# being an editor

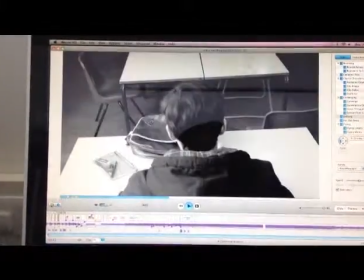During editing, I really had to think about the transitions and the shots that I wanted to incorporate,
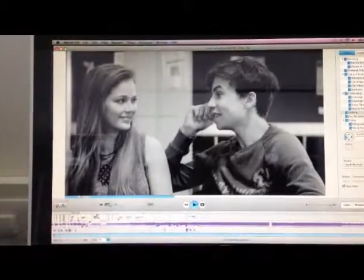as well as what I wanted to do to make this trailer look different and interesting.
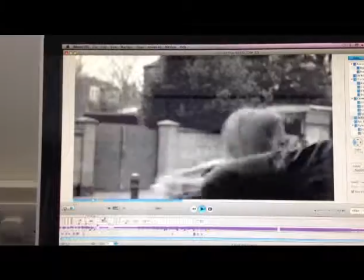Now, the beginner section of the trailer, as you can see, is mainly consisting of a contrast between
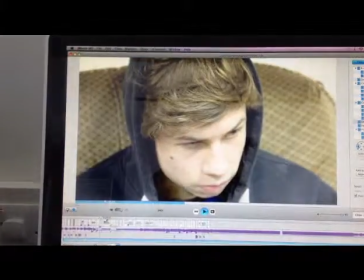one consistent scene and a variation between other scenes that are black and white and sped up quite a bit.
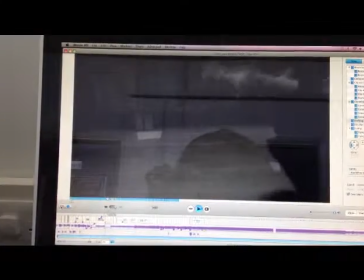We did this to show the contrast between his past and where he's at now.
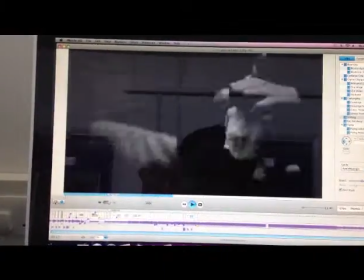As well as that, we wanted to show the difference between
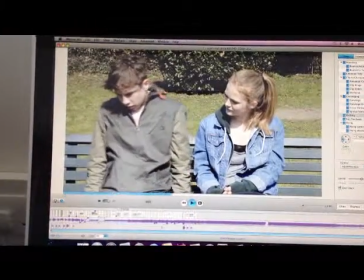normal teenagers being that age and him. He struggled a lot because of
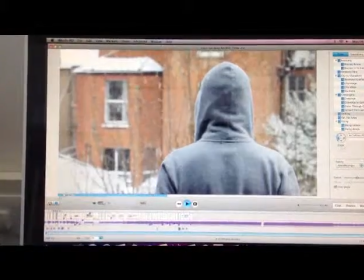the character Duncan has been through so much, and yet he doesn't know what's going on
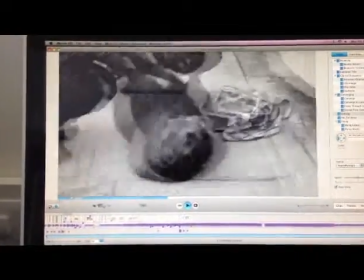in his mind. And this was very key for us because we really wanted to, incorporate that.
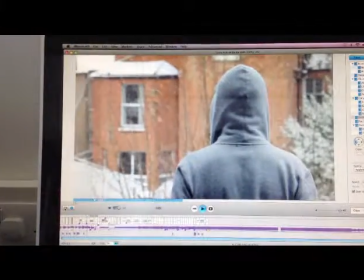In the next sections, it's mainly looking at the development of Jenny and
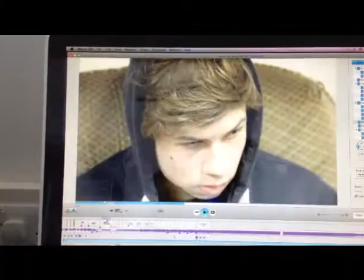Duncan, and also Duncan and his psychiatrist Tony.
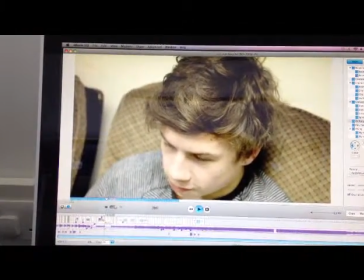This is also done. There's several fades in this section to show that this story is actually
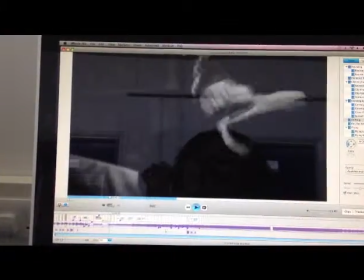based on a true story that we researched about and is on our blogs.
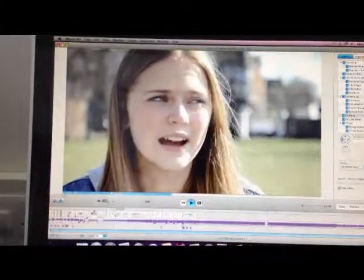Also, we put some overlaps and just simple
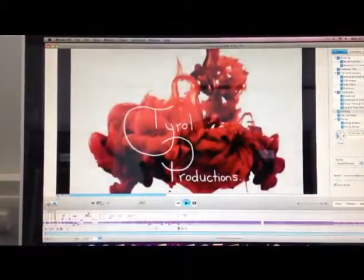techniques just to show the difference,
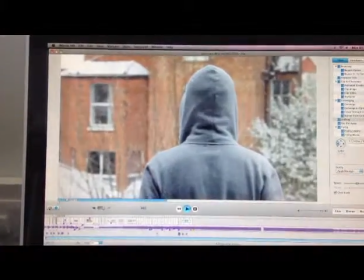not to make it look so consistent, but to add a difference, add a bit of more interesting techniques to the
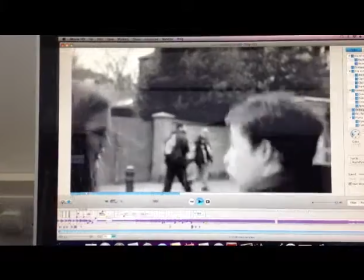edit of this trailer. Again, there is more.
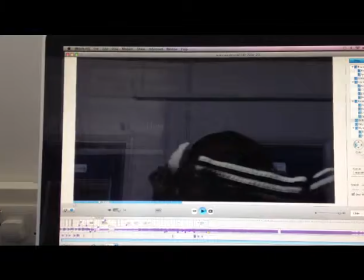There's a lot more to add when it comes to the editing, because there was a lot of changing.
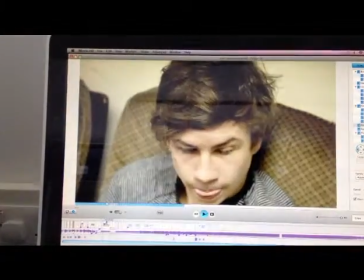We did a lot of changes, especially to the way it looks,
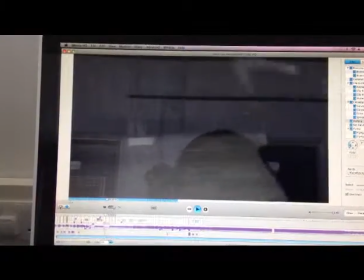because we wanted it to fit in with our genre as well as fit in by making it work for our actual storyline.
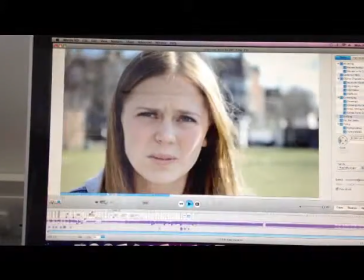Black and white was one of the main things that we used, mainly because it was so
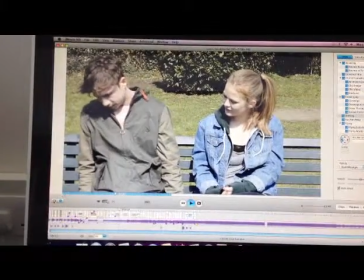it made such a big effect to our trailer.
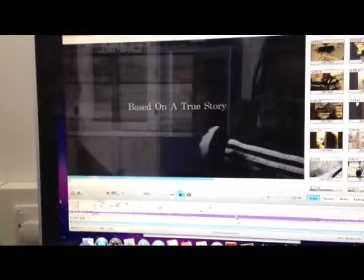Having the contrast between black and white in the beginning and some parts in the middle,
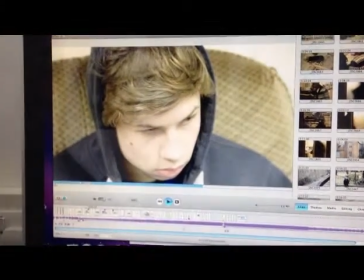and towards the end where you get the cliffhanger, really shows a difference.
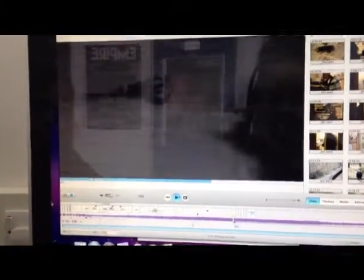So it's not consistently in color, and it gets the audience to really think about,
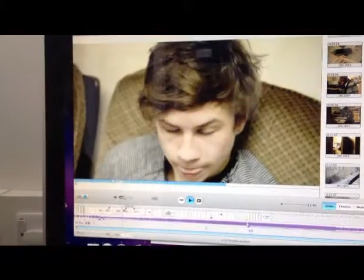what this story is all about and what's going to happen next, and where are these producers taking us.
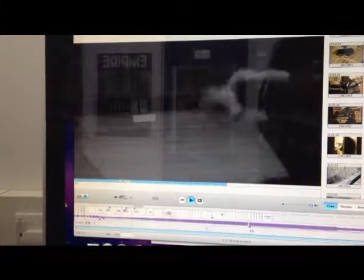And that's kind of where we wanted to picture ourselves, and to picture the rest of this trailer.
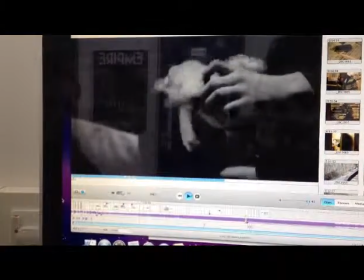It's full of a variety of different shots, mainly a lot of close-ups,
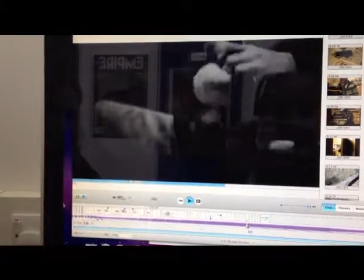because we wanted the audience to engage in the facial expressions
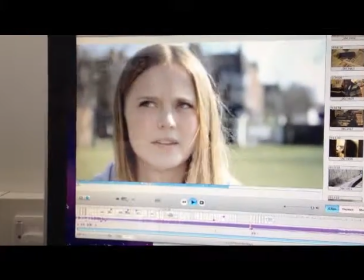and to really connect with Duncan and realize what Duncan's going through,
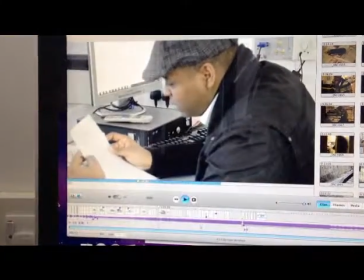and also to be an investigator and just sort of see this story unfold.
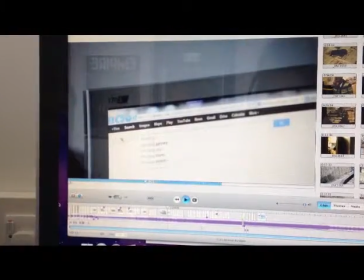This is mainly done through the little clips that we have of
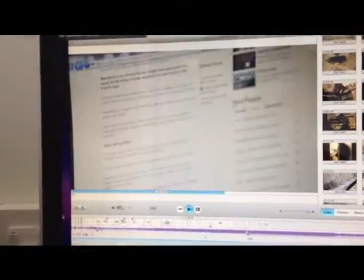his psychiatrist breaking into this story about the killing in the Alps and what happened there.